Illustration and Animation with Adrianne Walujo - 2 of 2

Hello everybody and welcome to Adobe Live. We'd like to begin by acknowledging the traditional owners of the land in which we are streaming and creating from today and pay our respects to elders past, present and emerging. My name is Flynn and I'm here with the fantastic Adrianne Walujo. How are you doing? Yeah, I'm great, thanks. How about you, Flynn? I'm good. We had a good hangout on Tuesday, illustrated a fantastic cow, which we'll see in a second in case you missed it. I'm just really looking forward to watching you animate this. So going from illustration in Illustrator into animation in After Effects, always super cool. Very excited to be back hanging out with everybody. What's up, chat? Hey, Johanna, thanks for looking after us today. Manny from Philadelphia, lovely to have you here with us. Alessandra as well, what's up? If you're over on YouTube and you'd like to have a chat with us, jumping over to behance.net/live, be.net/live, that's a bit easier to punch in and say hello. Lovely to hear where you're from and what's going on. Should we have a bit of a recap of what we did on Tuesday? So this is a two-part series. So we can even jump over to your screen and check out your beautiful illustration here.
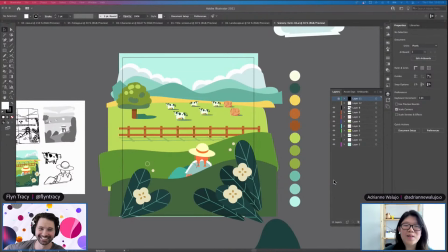(1:55)
Look at all these happy dairy cows. I think on Tuesday, basically, we spent a lot of time on like the cows, and in between Tuesday and today, I did some homework, which is like completing the rest of the scene, which is needed.
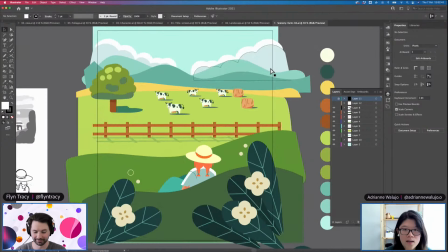(2:13)
Just gonna go through really quickly like what we were talking about and like regarding like choosing colors,
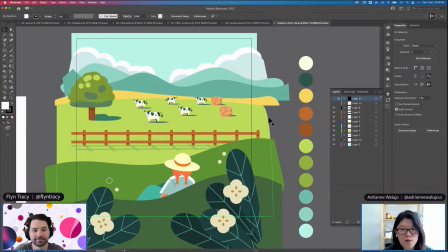(2:20)
because I think like I was talking to like a few different illustrators and how like color really, it affects the mood, it affects the focus. And yeah, so as I was like building this illustration, I kept checking like the value, and I was like showing on Tuesday how to do that easily.
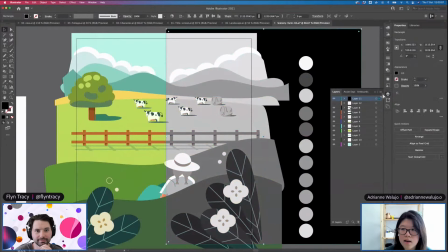(2:39)
And that's like using this black rectangle and then having the opacity on color.
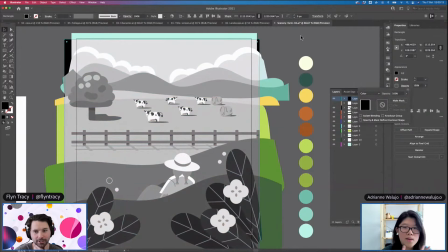(2:46)
So it's basically such a cool tip. Yeah, it's kind of like making it grayscale, but I know how to do it in like Photoshop,
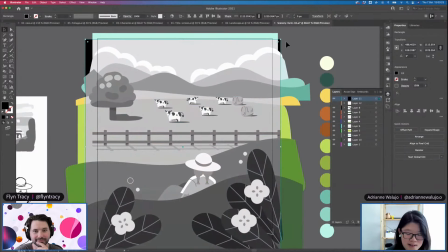(2:55)
but I was not sure how to do that like in Illustrator without changing the mode, I think. I don't know. Actually, I don't know.
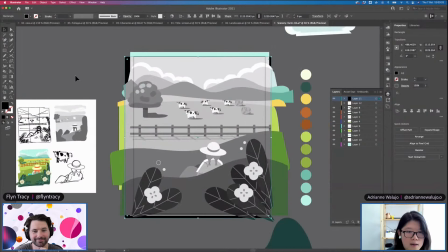(3:04)
So yeah, I used this rectangle, and when I was like doing the sketch, I had kind of like an idea of what it looks like.
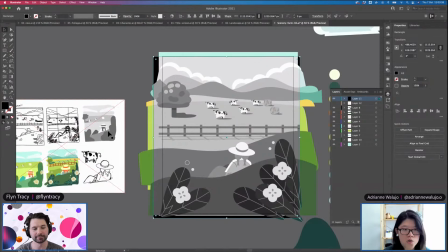(3:11)
So I was just kind of like making sure that the contrast is there, but like some things change, like the grass, so making sure that like the value like matches up. So it was before when I was like editing, I noticed like, for instance, like the pants has the same kind of like grayness.
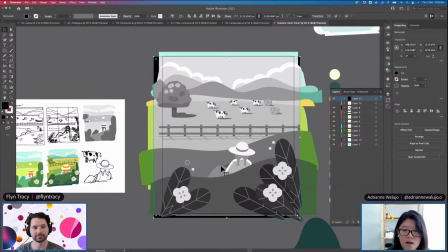(3:26)
So like to make it contrast, I have to change like the color. So yeah, so that's like how I do my final check. Like this is like the first time I was like more technical about like choosing colors. Like last time I just trial and error my way out of like the color picking,
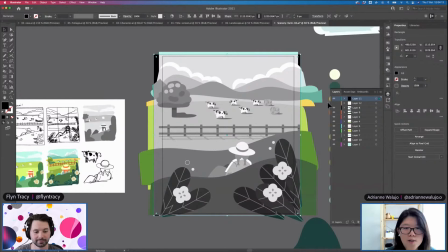(3:43)
but hopefully this can help I was like talking about this like with my friends, and like they find it interesting, like how, I forget if I talk about this, like for something that is far away, it tends to blend more into like the sky, like for instance, the mountain, like, so you, even though like up close it may be green,
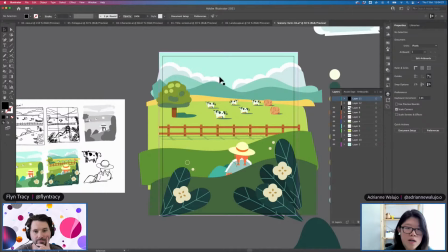(3:59)
but then because it's so far away, like it blends more. So less contrast because it is a background. So like those things that I'm more intentional about now.
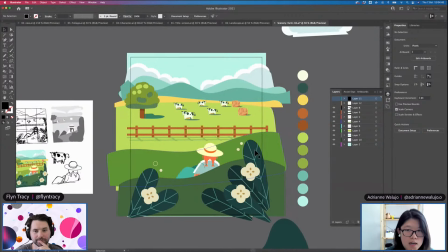(4:10)
So this is like the complete like illustration, and now we are going to bring that, as like Flynn has said, to After Effects to animate. And you did ask about how, or like when do we start thinking about preparing something for animation.
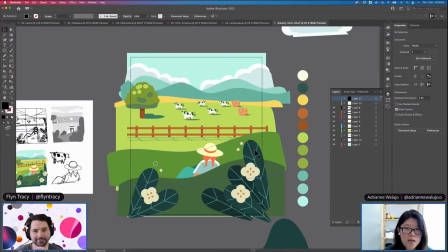(4:25)
I think like the next step is like where we kind of start like to be more strategic about it.
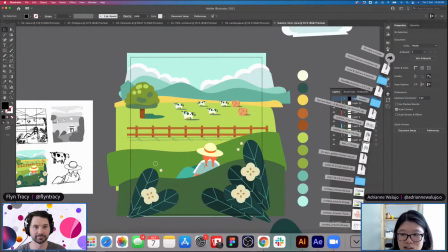(4:32)
So I drew a beautiful sketch-ish in here.